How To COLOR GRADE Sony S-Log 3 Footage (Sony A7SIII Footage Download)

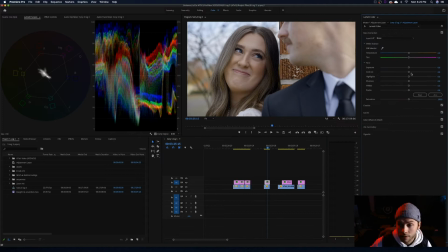249s
At this point, I'm actually going to go to the basic corrections, and this is where I'm just going to make minute details. So I actually want to up the exposure just a hair, okay, and I'm going to up the contrast as well. I'm going to bring down those highlights, I'm going to bring up the shadows a touch, up the whites, and then I'm going to bring the blacks down until I'm seeing those blacks at zero.
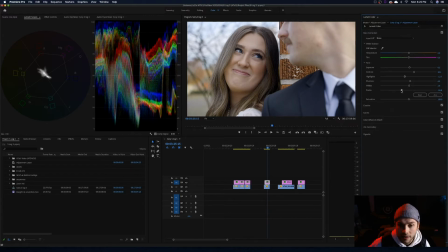268s
We're seeing the blacks at zero here, which is great, so I'm going to leave that right there. I don't want to go too far with it. Then I'm going to go back to my curves, and I'm noticing that this image just doesn't feel like it's contrasty enough for me so I'm going to bring down these blacks even further in my curves adjustment. That's looking great right there. I love that.
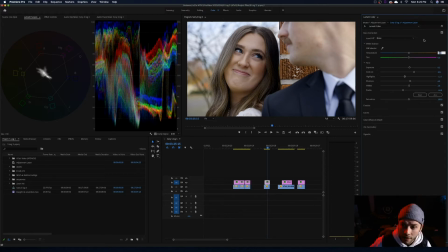287s
I also feel like it's a little bit too blue so I'm going to warm it up with my temperature slider just about you know three a value of three which is maybe like 300 kelvin or so.
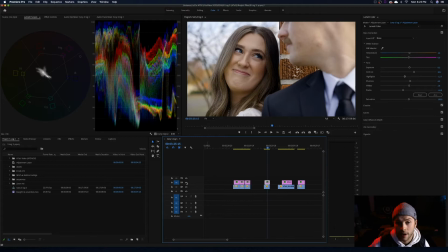300s
Looking at our before and after right now you can see it's it's quite a dramatic shift already and that's just with using our curves adjustments, what I can turn on and off. Okay. Our creative tab, we're adding the saturation and the sharpening. And then our basic correction, we're making some minute adjustments to just get our final touches.
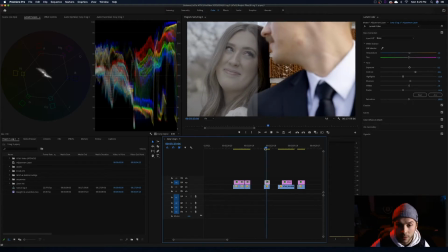319s
We're going to play it back for you here. And we can see what that adjustment is doing. That's great.
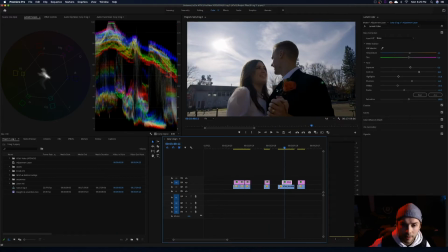325s
So that's the first clip. We're going to move on to the second one. Just keep it rolling here. So this, this is an interesting clip because the sun is like sort of behind a cloud, but it's also peeking through.
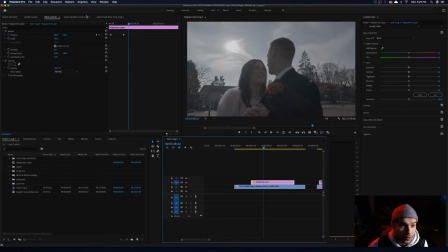334s
So the first thing that I would do is I begin again same process we're gonna make sure that our lumetri scopes are open so this vector scope is a way you're able to measure the color accuracy of your image that's a whole nother video but I'm just referencing this because I always have
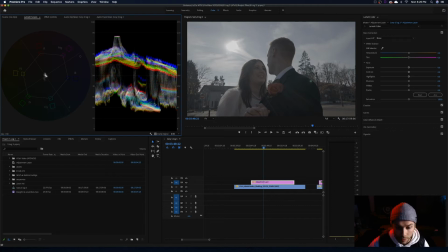350s
it up but we won't worry about it for this video we're really just looking at our waveforms over here so again we're gonna start with our curves we're gonna bring those highlights up to
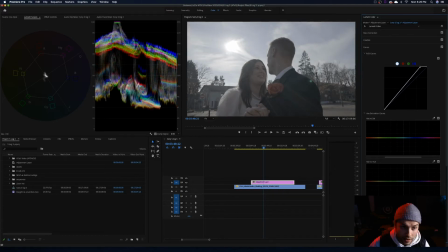358s
a point where we want them I know that this is the Sun right here it's this giant spike in the the waveform so it's okay that that value is is peaking a bit because that is the sun we expect that to peak and
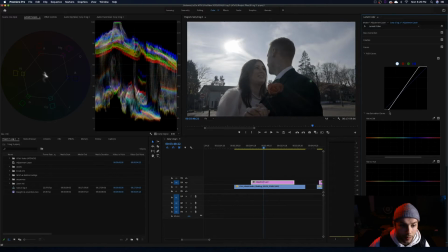373s
we're going to do the same thing with the blacks that we did last time bringing down to a point where we're we're feeling good about them that's a great spot now i'm going to do a bit of an s curve okay
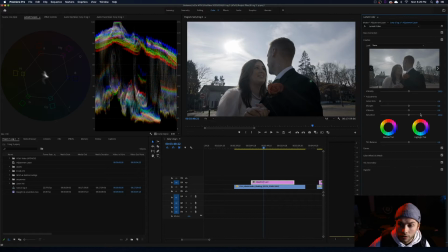386s
that's great i'm going to go to creative tab and then saturation up to 160. That's good. Vibrance up a hair, sharpening up a bit.
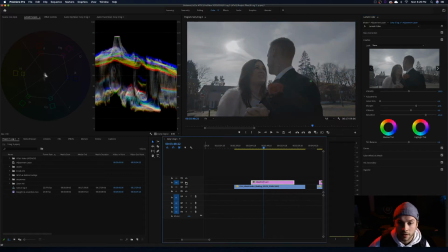399s
That's a good starting point. We're going to turn that off and on so we can see what we're doing.
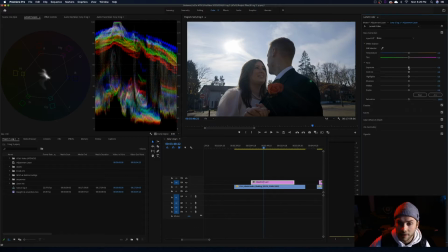405s
That's great. Over to the basic correction tab, I'm going to bring the exposure up a little bit and then I'm going to bring those highlights down. Contrast up, shadows up a hair, whites up a hair, blacks down, looking at my waveforms right as they're hitting zero, going to leave it right there. So something we're going to do in this clip that I didn't do in the last clip is we're going to select a specific color and then make adjustments to that color alone. And for this image, we're going to use the blues because I feel like the sky is just a little bit bright and I want to see more detail in the sky.
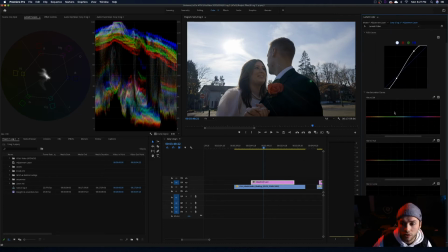437s
So what I'm going to do is I'm going to go to my curves tab and I'm going to go to my hue versus luma curve tool, and I'm going to select the sky. And that's going to generate these keyframes for the sky.
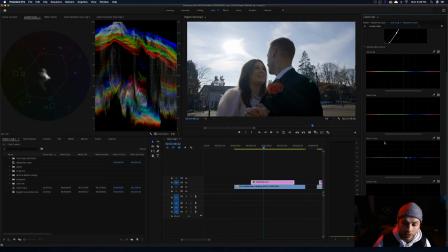451s
So a luminance value is just the brightness of an image. So what we're going to do is either increase the value of the sky or decrease. And in this instance, I'm wanting to decrease the value of the luminance so that the sky actually looks a little bit darker than it does. Right now, it looks a little overexposed. So I want to reduce that value of the luminance so we can see more of the sky.
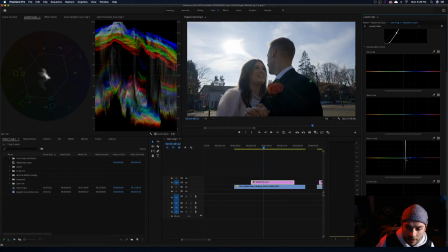470s
So I'm going to widen out these keyframes here so we can get more of an influence of the sky. And so now when we grab this center point, if we bring this value up, we're seeing the sky's luminance values increase.
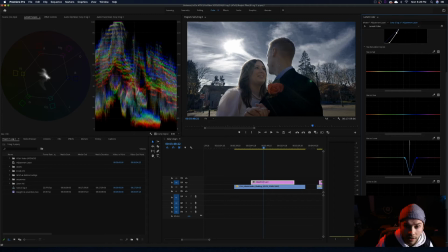483s
If we bring it down, we're seeing the sky darken, which that looks absolutely horrible. I've never do that.
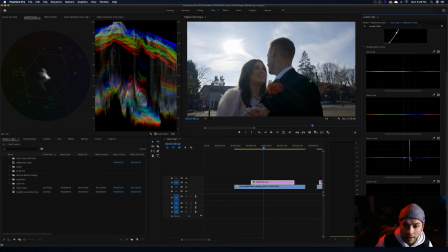488s
We want to find a sweet spot right in the middle. So going back to zero right here, I'm just wanting to bring it down just a hair and that's great.